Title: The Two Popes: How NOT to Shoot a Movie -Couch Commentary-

Summer residence, Honestly, when Jonathan Pryce is heading to the new Pope's summer getaway, Anthony Hopkins' summer getaway, I was kind of ready to turn it off because it was just so bland. It was just so uninspired that I was like, okay, I get the point. I don't need to see any more of this. But to be fair, there is some much-needed and kind of unexpected backstory that helps paint these characters in a much more realistic way that I did like later on in the movie.
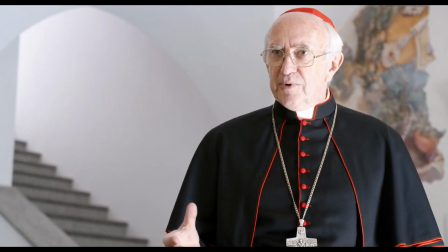You forgot to love the people you were meant to protect. Yes.
But it is in this scene, in this summer getaway debate between the two characters scene, where the cinematography goes from kind of documentary-styled for not
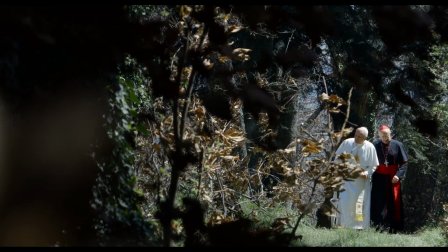great reasons to just completely off the rails. It's absurd.
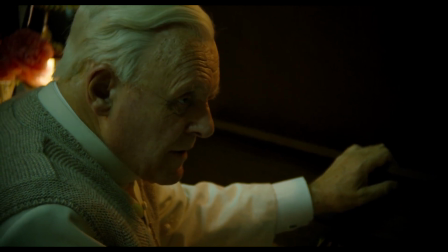It's crazy. It seems like the director or cinematographer just couldn't keep still behind the camera or in the editing room.
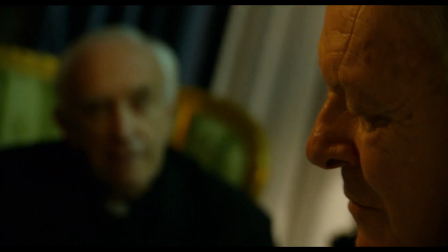It's constantly cutting to different shots, bizarre angles, or even unnecessary shaky cam.
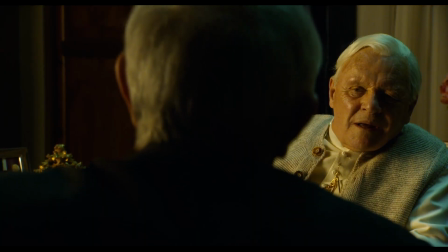It feels like this movie desperately wants to be a documentary,
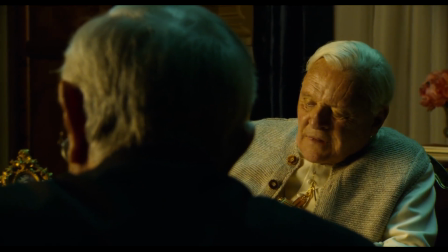so sometimes it shoots it like that, and other times it shoots it like a normal movie.
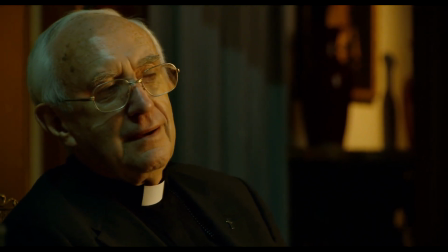It's quite jarring, especially when nothing outside of talking is happening.
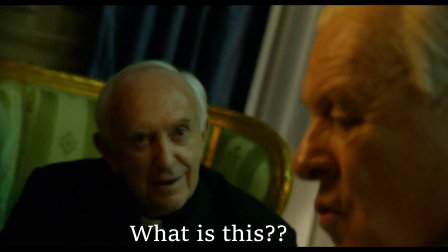You went to Abbey Road? No, it would not have been appropriate.
Film has a language to it, and this movie is very clearly not fluent in that language. Because just when you feel like a scene should have some stillness to it, it just goes into violent shaky cam for no good reason.
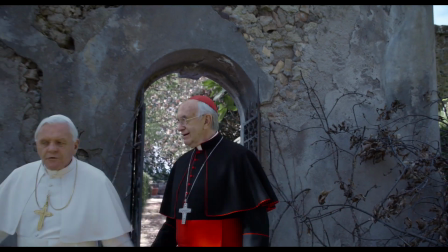Or when you think it's gonna just do some simple shot reverse shot, it cuts to an angle behind some tree branches like a horror movie.
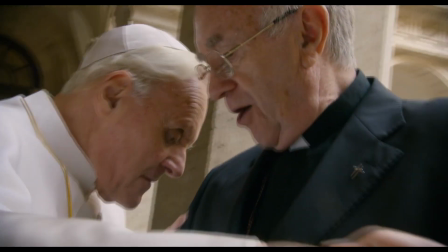It's utterly baffling that this was shot like this, and makes the movie feel slapped together as a result. The movie feels like it was just a hodgepodge thrown together at the last minute because of the way it's edited and presented. I mean, storyboarding, planning shots is crucial to a movie, especially to movies like this where dialogue and simple setups dominate the runtime. You have to know what you're going to do in those scenes, because then you will get to set and then just shoot a scene from behind a tree for no reason.
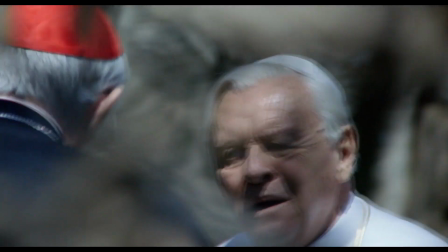We knew there were priests, bishops, great men of the church who preyed on children.
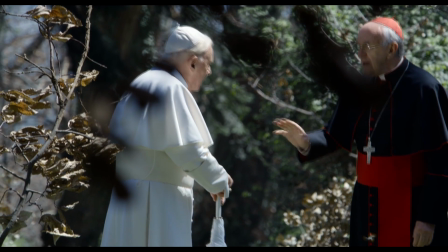And what did we do? We heard their confession, then moved them on to another parish where they could start all over again.
There are so many directors that shoot nothing but scenes like this, and the difference between this movie and movies with directors that know what they're doing is incredibly telling.
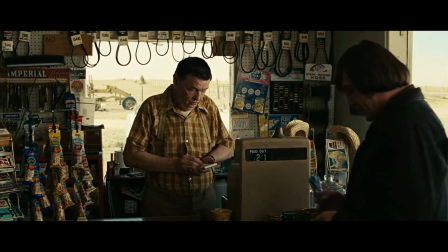I mean, I've talked about the coin toss scene in No Country for Old Men a lot,
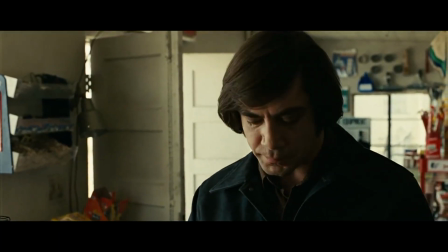extensively in my review of that, but that scene and most of the scenes in this movie are so vastly different in the way that they're presented, and the way that the coin toss scene is presented in No Country for Old Men is just leaps and bounds better.
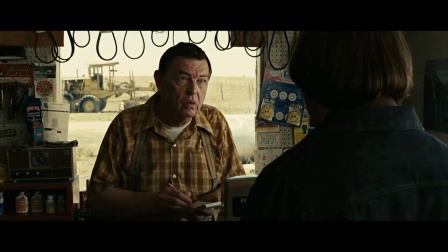What business is it of yours? Where I'm from? Friendo?
The whole scene is a variety of just two shots, a close-up and a medium.
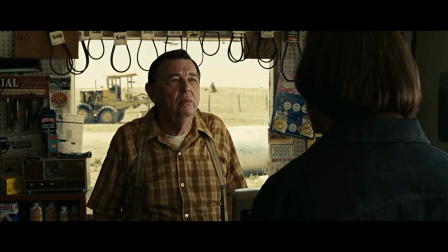They shot, reverse shot, and repeat. Add in terrific performances and snappy editing, and this scene that features nothing but talking is the most intense thing ever.
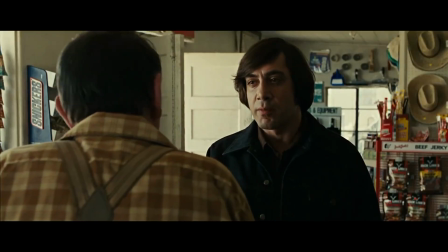Imagine if every 5 seconds it was cutting to different angles, like a shaky cam wide shot, or a shot from behind the candy, or a shot from outside looking in.
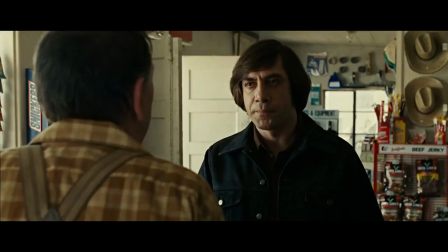It would completely decimate the scene's tone and pace. I mean, look at this scene.
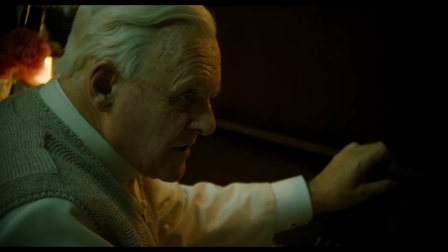Imagine if this scene was just a couple of simple shots.
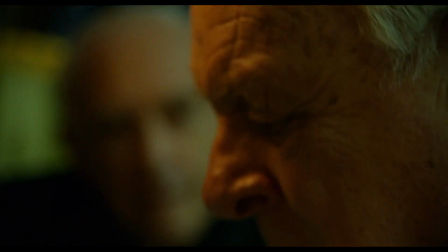A wide shot slowly pushing in, a medium shot reverse, and a close-up shot reverse.
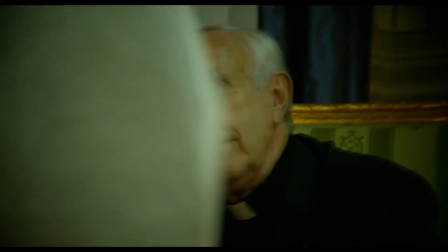It would be kinda nice, but instead it's just a nightmarish blend of poor editing, horrible shot selection, and overly fast pacing.
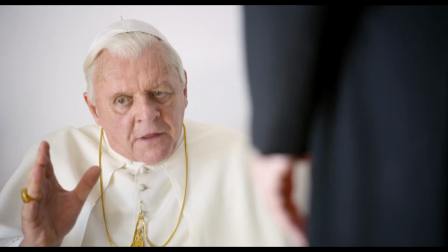It just doesn't work.
I cannot feel the presence of God. I do not hear his voice.
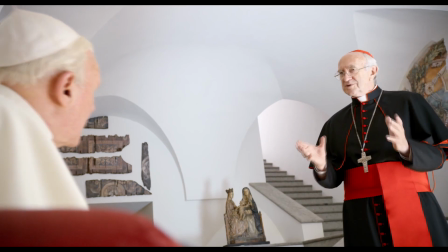Do you understand me? No, you're mistaken. You are a mistake. I believe in God.